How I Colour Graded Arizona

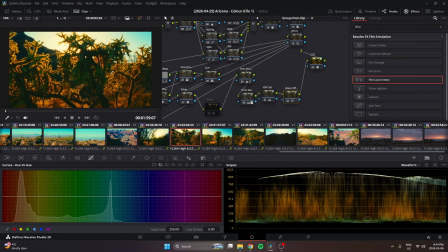[36:55]
But now we have more of the essence of what we were going for. And we have more, if we were to undo this, more life in the image. And you can see some of that readjustment of the film look brought those tones where we want them to.
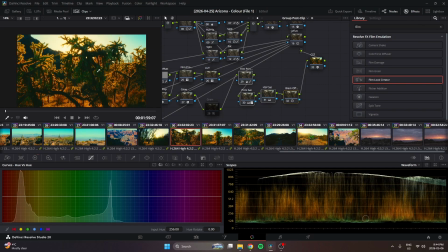[37:12]
You can see how much of an adjustment this makes is insane. But yeah, this is really, these four nodes are what are making all the difference.
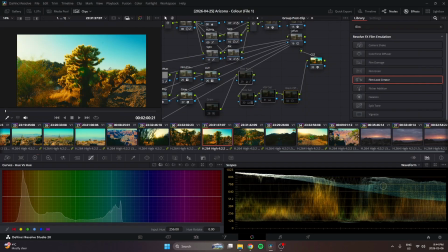[37:21]
It's what's separating those colors exactly where we want. It's getting that second life.
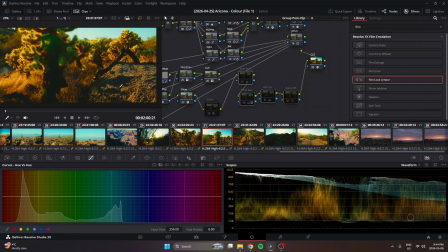[37:28]
Like you can see, we thought the blue in the shadows was blue before. Now they're very blue, but it still feels natural.
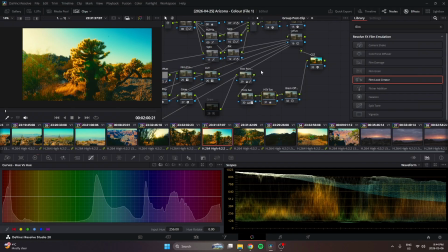[37:35]
How? Because we're doing that second film print. We're adding the saturation, and we're blocking off the deepest shadows again,
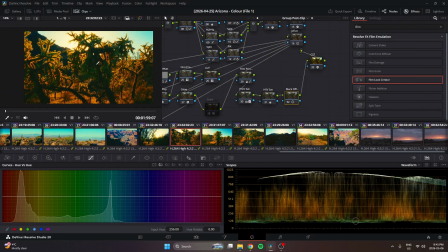[37:44]
while maintaining all the colors we added that feel integrated, that make the image feel integrated with all these colors.
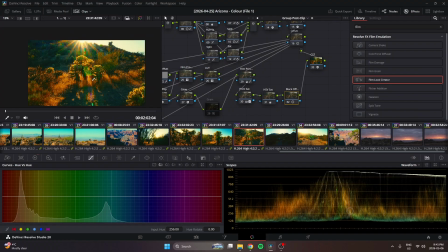[37:52]
And that's what's creating that pop. You know, it's not just ripping that saturation slider all the way to the right. It's all these little steps that create saturation in the image. You know, it's bringing those greens to life.
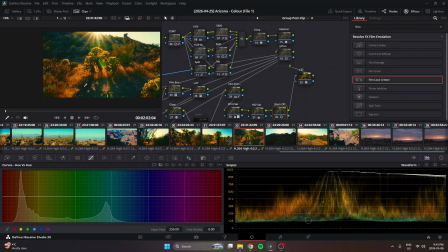[38:05]
It's punching in the cyan and the blue and shaping the tones
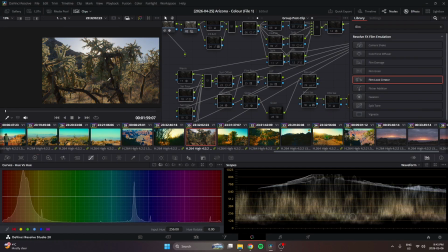[38:10]
of the image that allow us to go from this to this,
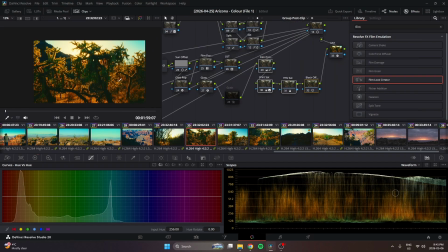[38:14]
or this to this. So that's the difference maker, honestly.
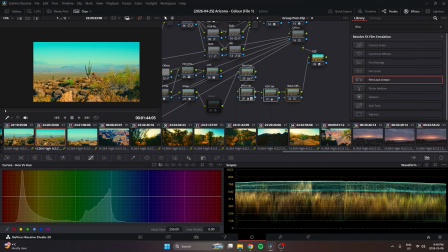[38:20]
You can see it here too. So that's what I did for the first color pass. I did not introduce grain here. What I did then is I brought it back into Premiere. I did stabilization for some of the images, and then I brought them back into here.
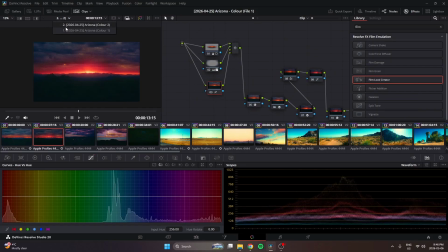[38:35]
And then we did, I guess I should show the adjustments I made for the sky.
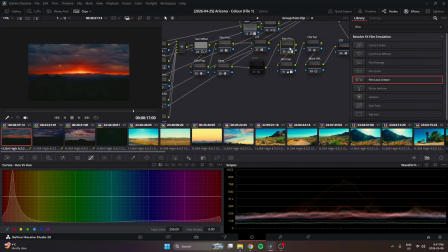[38:42]
So this is what the sky looks like after all the adjustments I made. You would think this is a done shot, you know, looks good. There's a lot of noise. I did some noise reduction, but I'm not going to add it for the sake of this.
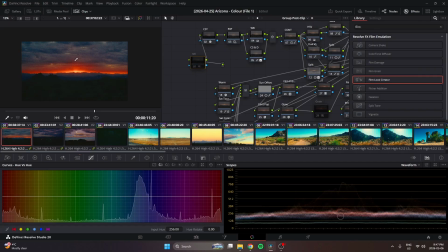[38:53]
You would think it looks done, but after I did stabilizing, after I finished this pass, I brought all of these into Premiere.
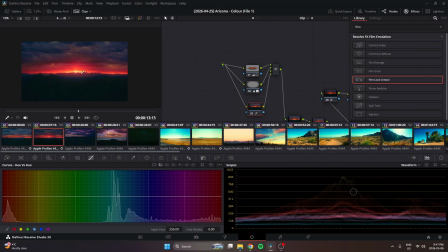[39:02]
I stabilized the shots that I needed, and I re-exported, and I did a second pass, not of color, but I did a second pass of adjustments that I knew I still wanted to make.
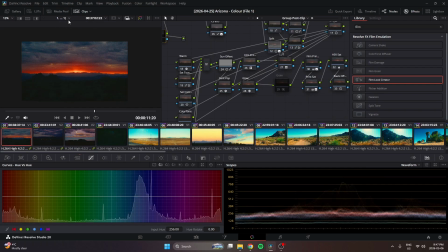[39:13]
And you can see the difference from this to this is pretty big. It's pretty big. And this is a lot better looking. You can see this to this.
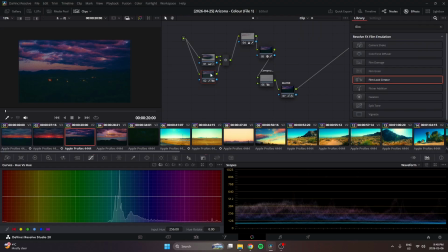[39:28]
Yeah. This I call the post-processing step. And all I'm doing is adding windows for depth.
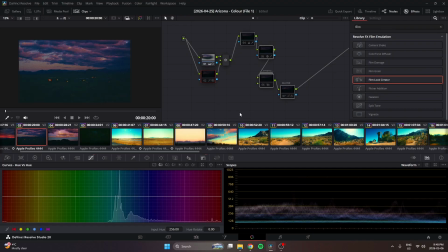[39:34]
So let me turn all these off. I'm adding windows for depth. You don't even notice it when you're watching, but going back and forth, you can clearly tell, oh yeah, obviously he had a window here.
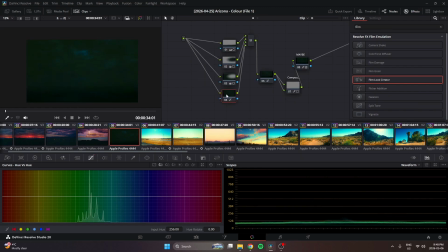[39:46]
The only shot you can really tell is here, and I wish I undid this, to be honest, because it looks really bad. Yeah, that's way too strong. Like, I'm a little disappointed that I left that in the video, but what are you gonna do?
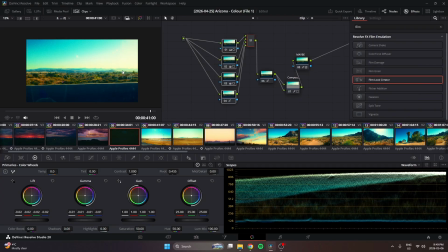[39:58]
It's too late now. This helps add depth to the video, directs your eye to the points in the image that I want to see, helps make the image pop more.
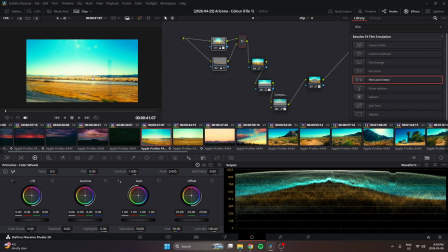[40:07]
This is, honestly, windows are like a big difference maker if you're trying to make your image get that, get past that extra step. But then from here, I made certain adjustments that I thought would help certain images.
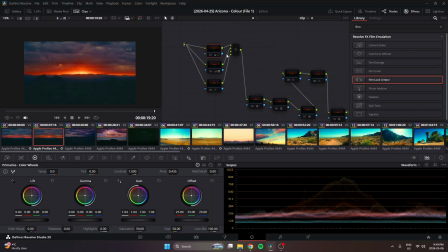[40:21]
For example, for this sky. So from this point, I have my selection of windows. So I added an exposure bump to the sky, to the center point of the image where I want you to focus. I added a vignette around the image to darken the rest of it.
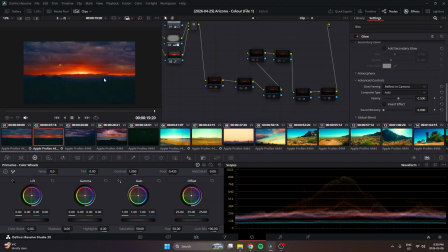[40:34]
And then I added slight drop to the shadows. From here, we have a glow. This glow is to make this center point punch again. The threshold is very small. I only want to select part of the image. I really just want this line to pop. So I do that, and it adds a nice soft glow in the center.
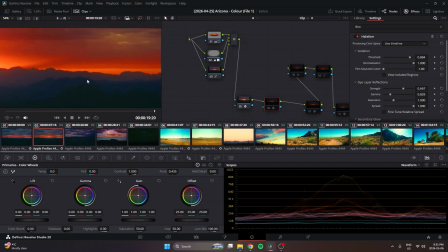[40:50]
Then we have halation to really help the edge of this mountain because it still feels kind of digital.
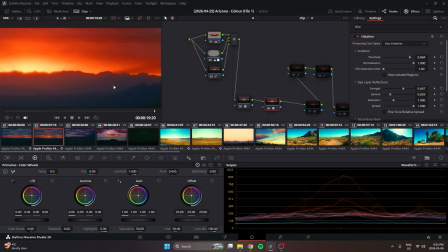[40:57]
So I wanted to really give it that soft look, and you can see this is an extremely minor halation that's
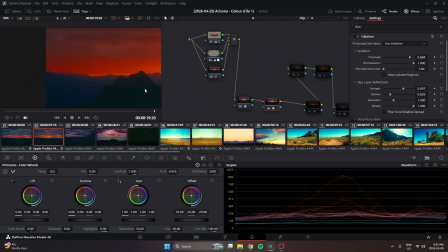[41:04]
really only adding a roll off from the brightest points to the shadows.
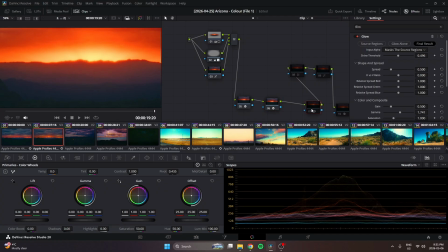[41:09]
It's not doing anything crazy. Then we have a soft light glow, I believe.
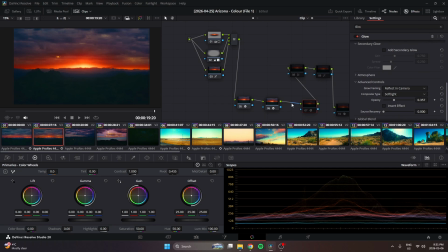[41:16]
Yes. So this is soft light glow. This is just gonna help punch in more contrast. Yeah. This is what kind of wraps all that contrast together and that soft roll off. Looking at this, you don't think it needs it, but as soon as it's on, it's preferred. And you could even see there's some tones right here that are shifting from the red to the purple that look kind
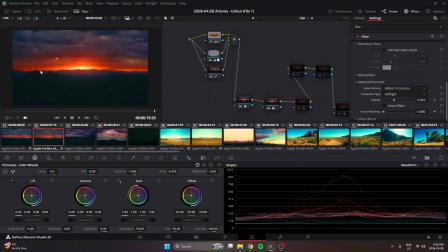[41:34]
of burnt and ugly that you don't notice on the neutral image until you turn this on, and it creates that much better roll from red to purple. If I go back here, it feels, something that feels off in between here. So that just helps with that. Then here we have some saturation.
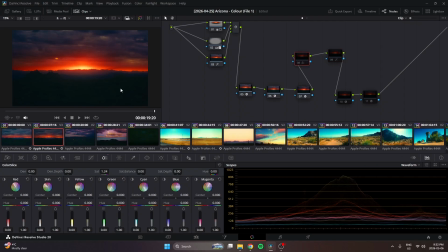[41:53]
So from this point in all of these shots, I made the decision to punch more color into these shots. So I went ahead and with the color slice, I added saturation,
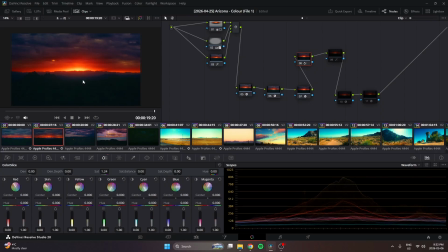[42:07]
and it could be overkill, but again, I wanted that cotton candy Technicolor look. So I was like, let's do it. Let's throw more. Really, the shot that made me make that decision is this one, because I really wanted these pinks and these reds to pop.
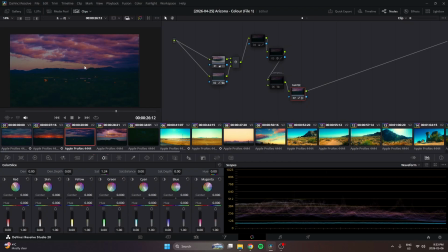[42:23]
So I added that saturation. I was just like, after I saw this, I was like, oh yeah, I just need to add it to every shot. Even if maybe every shot doesn't benefit as much, I need this. Like, I need this to be in every shot for obviously to be cohesive, and just like, again,
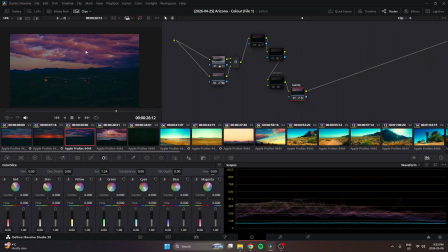[42:42]
and we get to inch that saturation in a bit more, with each step, we inch more saturation into the final video.
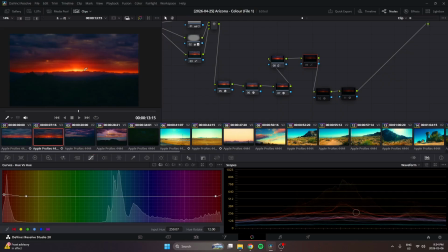[42:51]
And this is where I wanted the red of the sun coming up to be more crimson instead of orange. I really wanted it to feel a little unnatural, but more breathtaking and more shaped. So I pushed it ever so slightly.
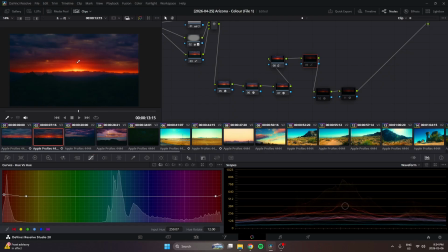[43:10]
Actually, I guess that's quite a bit, but yeah, I just felt like with the amount of purple in the scene, the orange wasn't reaching. It wasn't sitting, and it's because it's not complementary, right? These colors are not complementary of each other.
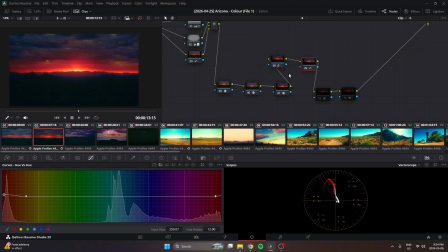[43:26]
So I wanted it to be red and purple. So that's what I did. So I pushed it, and you could just, that is like night and day. Again, like before, after, it's insane.
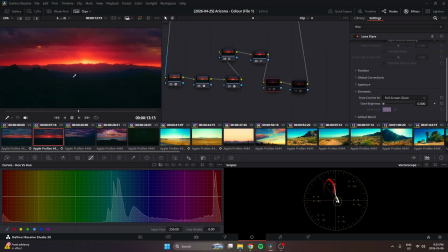[43:42]
Then we have lens flare, and this is something this is honestly something you can barely see. This is more for me, and it's a little psychotic, but just to give a little more light into the centerpiece. Light rays, all it does is, again, you don't have to use light.
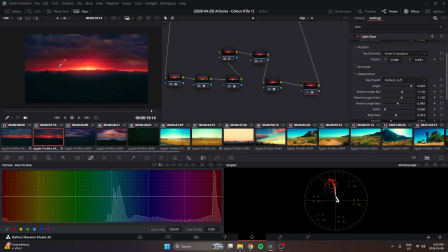[44:00]
It's stupid that I even use light rays, but just to help brighten up a bit of the edges there. Yeah, and we basically gave this treatment to every shot. Here's another shot I kind of want to highlight.
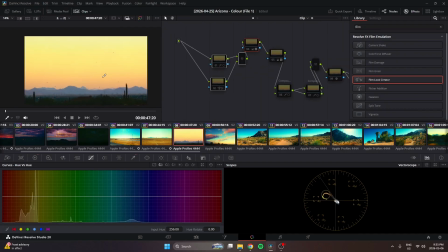[44:16]
There's actually two. Actually, let's start with this one. This is the shot after our color treatment in the first pass.
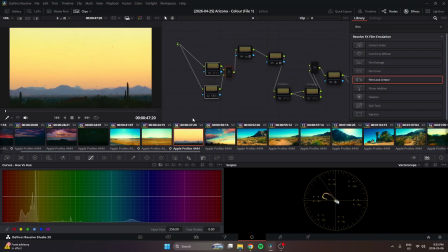[44:23]
I mean, it's nothing special. Then we give the windows a pass. So we window, vignette, center point, classic stuff.
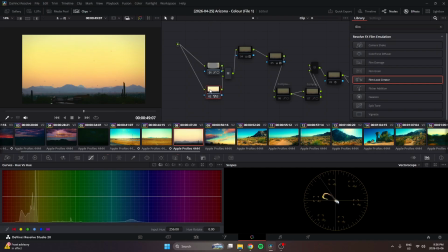[44:30]
Actually, this is the car. This is a magic mask on the car, to brighten it up. Then we have a color picker to, I think, we're basically introducing a gradient into the sky. I knew I wanted this to punch more orange, and I wanted this to go more yellow up here.
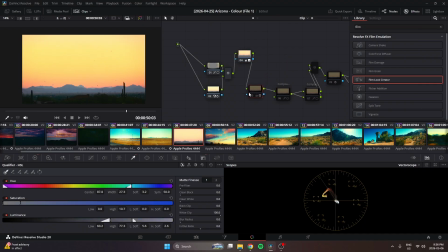[44:46]
So that's what I did, and it's worked out. Looks like a nice gradient. And then this is for the mountains in the back.
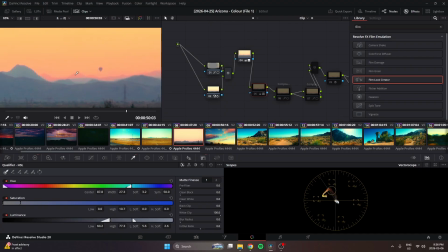[44:55]
Because now we're starting to get more purples in images, I didn't think red to teal to blue made sense. So I wanted to fix that and push this purple. So I just introduced purple into the back there.